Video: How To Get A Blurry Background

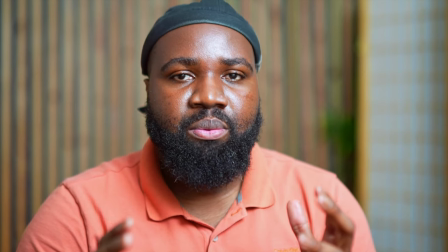[4:10]
I loved how tight this shot was. It's super clean, background's basically gone. But yeah, I love shooting with a wider angle. So I opted to use a 20 millimeter or I like to use a 45 millimeter Samyang lens. That way I can get more of the room. Now, when I'm doing a podcast, when I'm interviewing my clients, yes, I love having this look where they're like on the side.
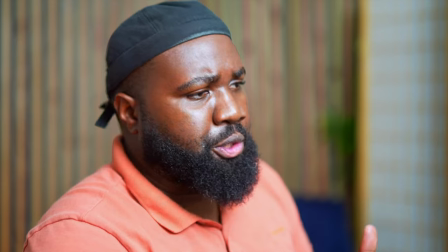[4:40]
Yes, John, I started my agricultural journey when I was 14 years old and I was in high school.
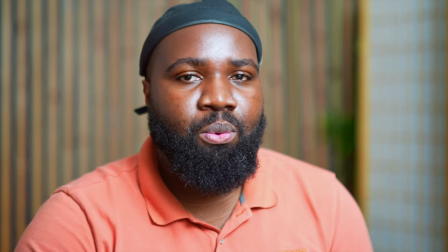[4:46]
You know, that's, this is a really nice look for that. But if it's a one-on-one YouTube segment, this is a little too tight. It's very documentary style. But let's get back to this lens because I liked the way this looks.
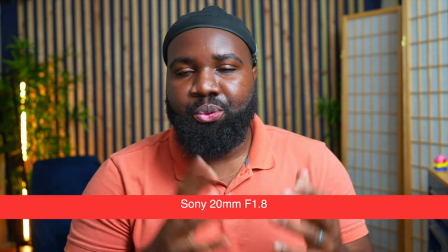[5:03]
All right. So right now we're back on the 20mm f1.8 lens.
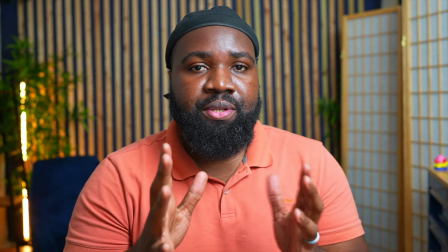[5:08]
Now you can see, I can see my hands. The background is here. Even though the aperture is set to a 1.8 aperture, pretty close to a 1.4,
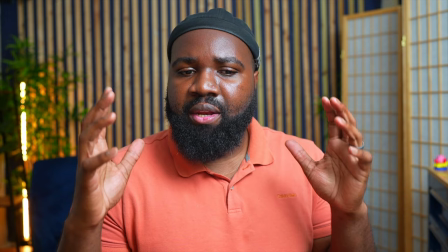[5:17]
the background is still kind of a little in focus, but as I move closer,
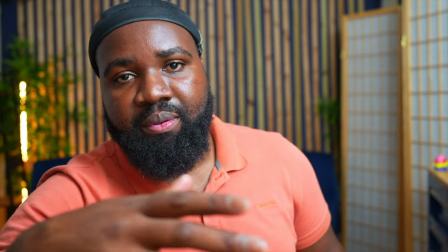[5:25]
yeah, you'll notice how the background just fades away.
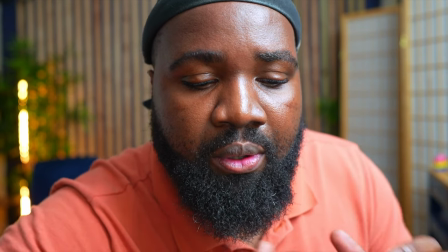[5:29]
So the closer I get, the more compressed the background is.
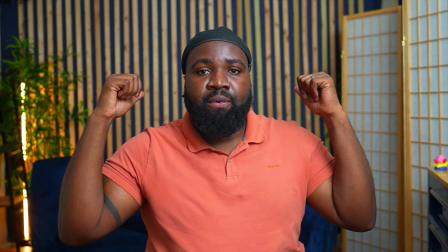[5:34]
So the more further I get, the background becomes more in focus.
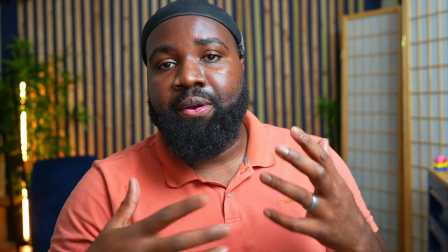[5:40]
So as I get closer and closer and closer, the background starts to fade into obscurity. All right. So so now we understand the different lenses and how they have an effect on the overall look.
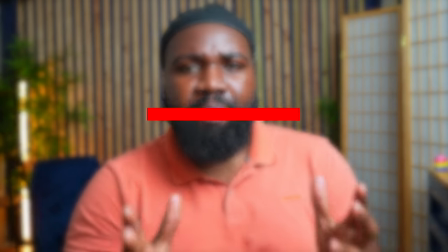[5:53]
Now let's talk about background. The background is just as important as your aperture, because the further away you are from your background, the more blurry the background gets and the more focused you will be, thus causing there to be like some depth.
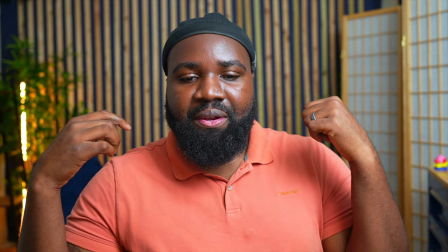[6:12]
And if you look back there, it kind of gives you like a nice bokeh. Bokeh is like a term for the blurry background and looks really good.
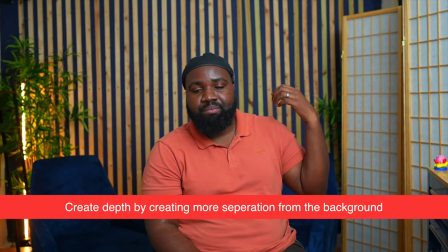[6:21]
So now if I get closer to the background, like if I'm back here, it doesn't look the same.
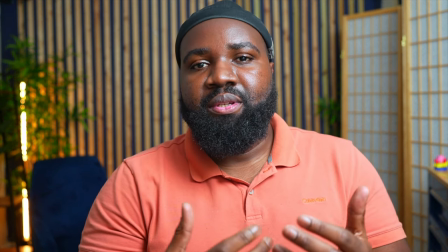[6:30]
But as I get closer, you notice now the background looks a lot more interesting. Like you can have a whole heap of mess in the background. but when it's blurred out, it looks really good. Like, you know, you can have like a whole bunch of computers on the back over there. You can have candles being lit and it makes your background look a lot cooler than it actually does. It looks super, I don't want to use the word cinematic, but it makes it look super, super cinematic. If you can touch your background, you're too close. If you want to have a blurry background and you can physically touch your background, you're way too close. You need to create some separation. You need to get closer to the camera. You need to put your background further away. And also, there are other things that I didn't really think about up until now. You have to have some interesting things in the background that will illustrate that there is some separation.
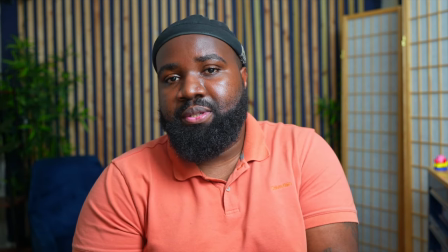[7:31]
Like I have this light where now it looks, my background looks pretty boring now, but now that I have this light,
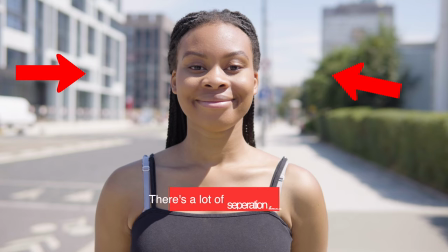[7:40]
it's, you understand that there is some separation, meaning I'm further away from that.
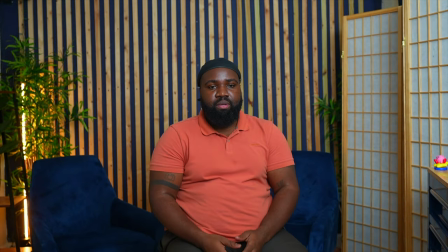[7:47]
But if I get closer, you don't really see it as much.
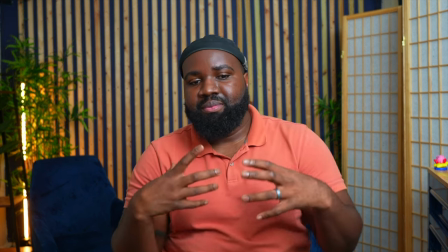[7:51]
And it's not as, it's not as sexy.